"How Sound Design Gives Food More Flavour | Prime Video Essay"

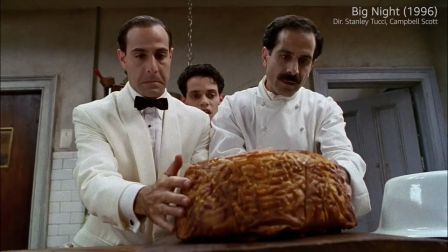We know how food looks and how it tastes, but what does food sound like?
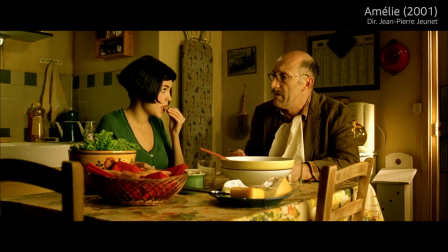Food squelches. It cracks. It slurps.
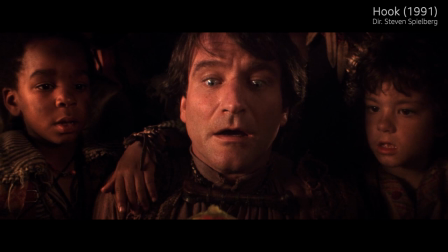And it slops. Any chef will tell you that the first bite is with the eye.
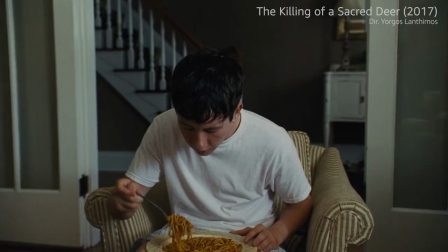But the sounds we hear as food is being cooked, served or consumed are as important as what we see.
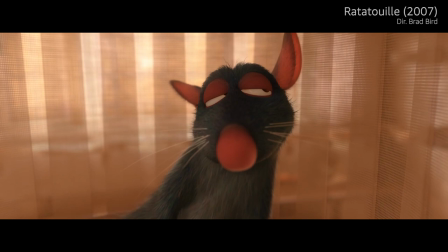Not the smell, not the look, but the sound of the crust. The sound.
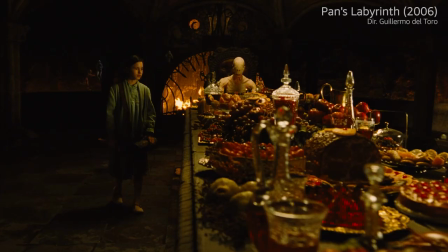Oh, a symphony of crackle.
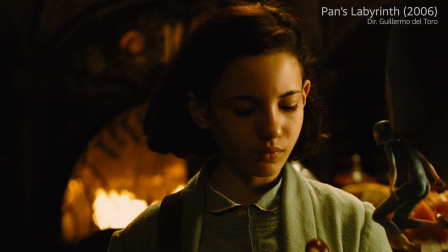Sounds can establish the emotional terrain or atmosphere of the scene and season the visuals to give moments a deeper flavour.
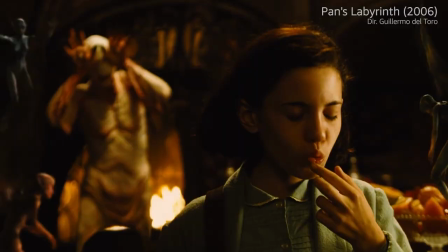But how does sound make delicious food moments even more mouthwatering?
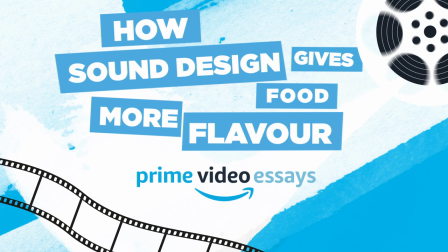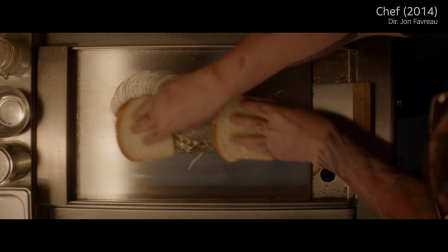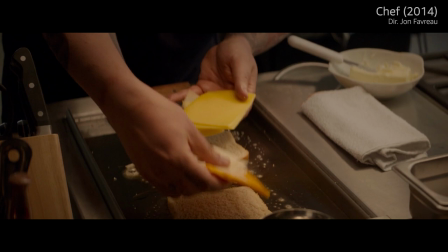The sounds can serve to create an ambiance of nourishment and care in scenes of an uplifting or familial nature.
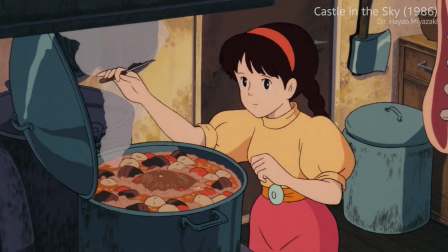In those scenes, bubbles, chops and sizzles provoke not just sense memory, but a sense of process and time.
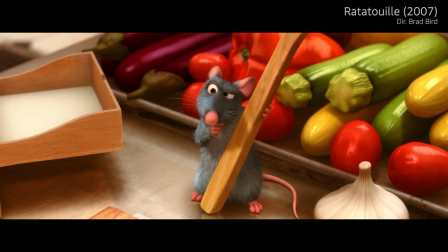No, not the herb. What? I am making ratatouille.
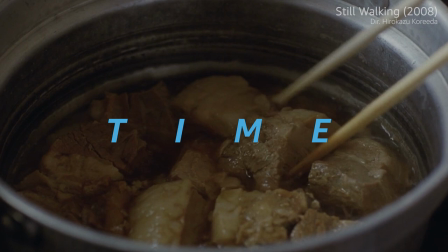Food requires not only time, but someone's thought, attention and patience.
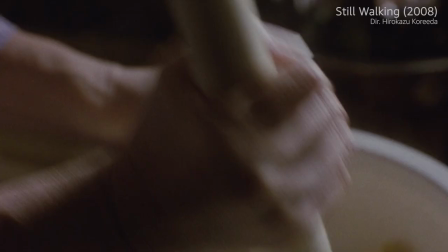And what is that if not an act of love? In Hirokazu Koreeda's Still Walking,
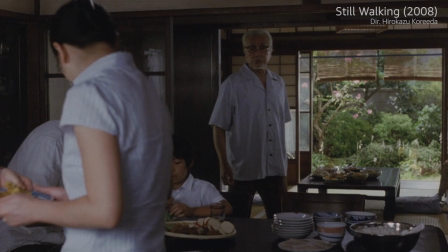sweet corn fritters are so rich in their sonic power, they can draw a grouchy husband into the kitchen.
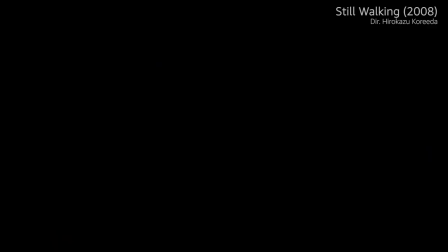But before then, from the first moments of the film, before anything can even be seen, we hear the drum roll of preparing vegetables.
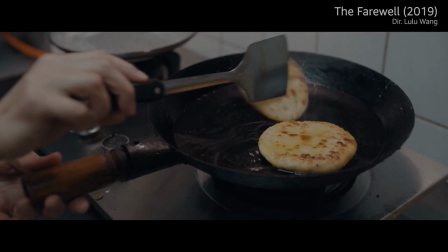Food is part of the rhythm of this family drama.
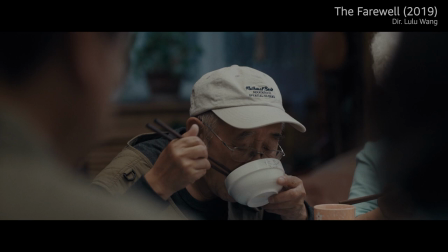Lulu Wang's film, The Farewell, is very much inspired by Still Walking, with a similarly methodic and meditative approach to its moments of indulgence.
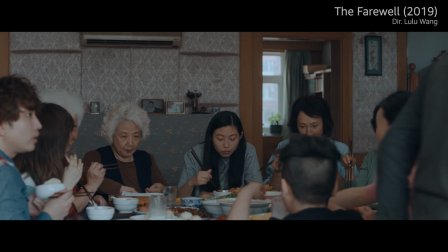In these films, preparation shows care, love and commitment, but the effect is a little bit off when food is being prepped by a certain culinary maverick.
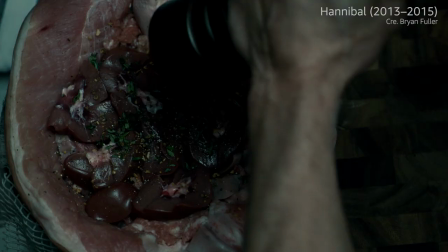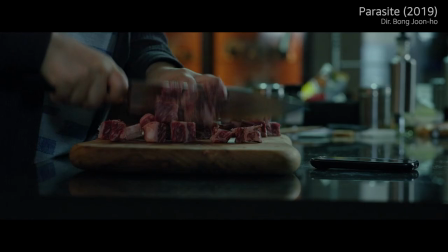Not very comforting, is it?
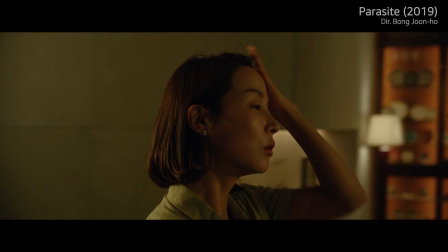In Parasite, chaotic cooking sounds add haste and sloppiness to a cacophony of disaster
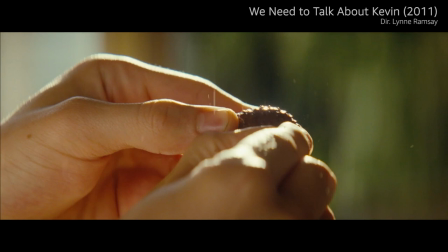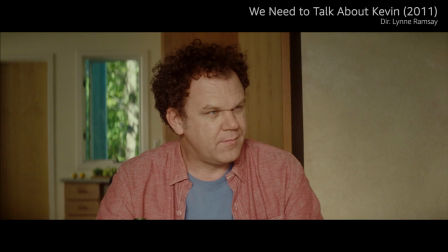Food sounds can become a portal to an atmosphere of menace
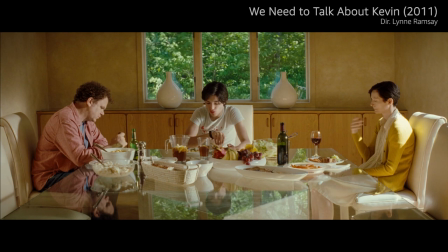and malevolence Consider this scene in We Need to Talk About Kevin
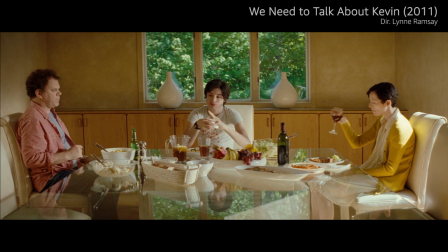The initial sounds of cutlery exacerbate the mood of tense silence Then,
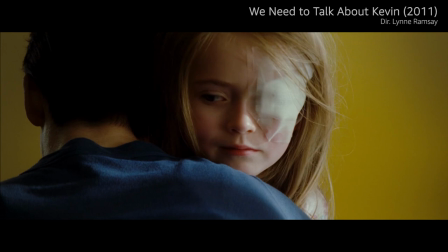the callous Kevin nonchalantly peels a lychee, no doubt selected for the resemblance it bears to the eyeball his sister has just lost.
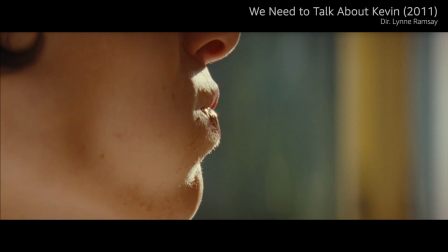The sonorous pop as the fruit bursts open is shiver-inducingly sinister, an acoustic allegory for a sociopath.
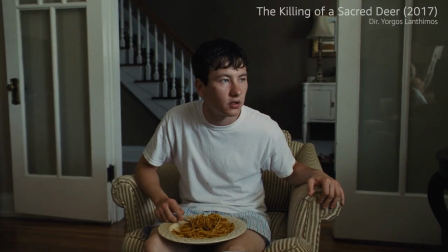We can see how important sounds are in flavouring a scene by comparing these two spaghetti-scented encounters.
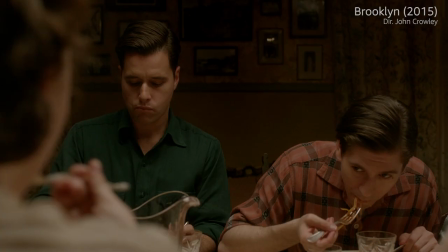In this endearing moment from Brooklyn,
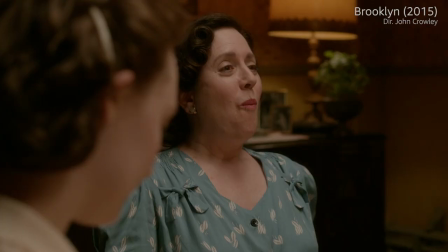the sounds are delicate and socially appropriate, and there is just the right ratio of spaghetti to cutlery.
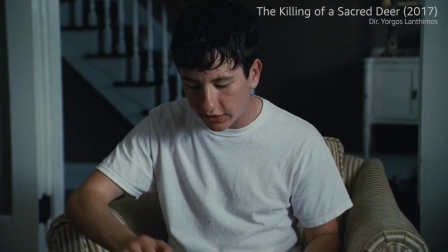The sounds in the killing of a sacred deer tell a different story.
And then he sticks it in his mouth.
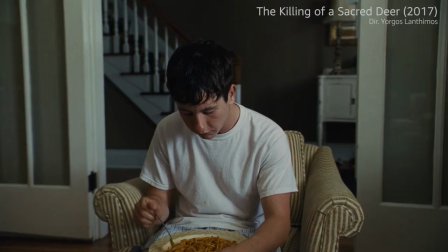The fork grates against the plate, and the abrasive sounds mirror Nicole Kidman's agitated state.
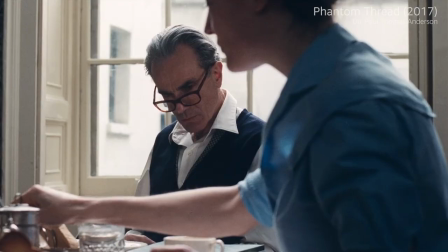In Phantom Thread, sounds don't just accelerate the tension, they create it.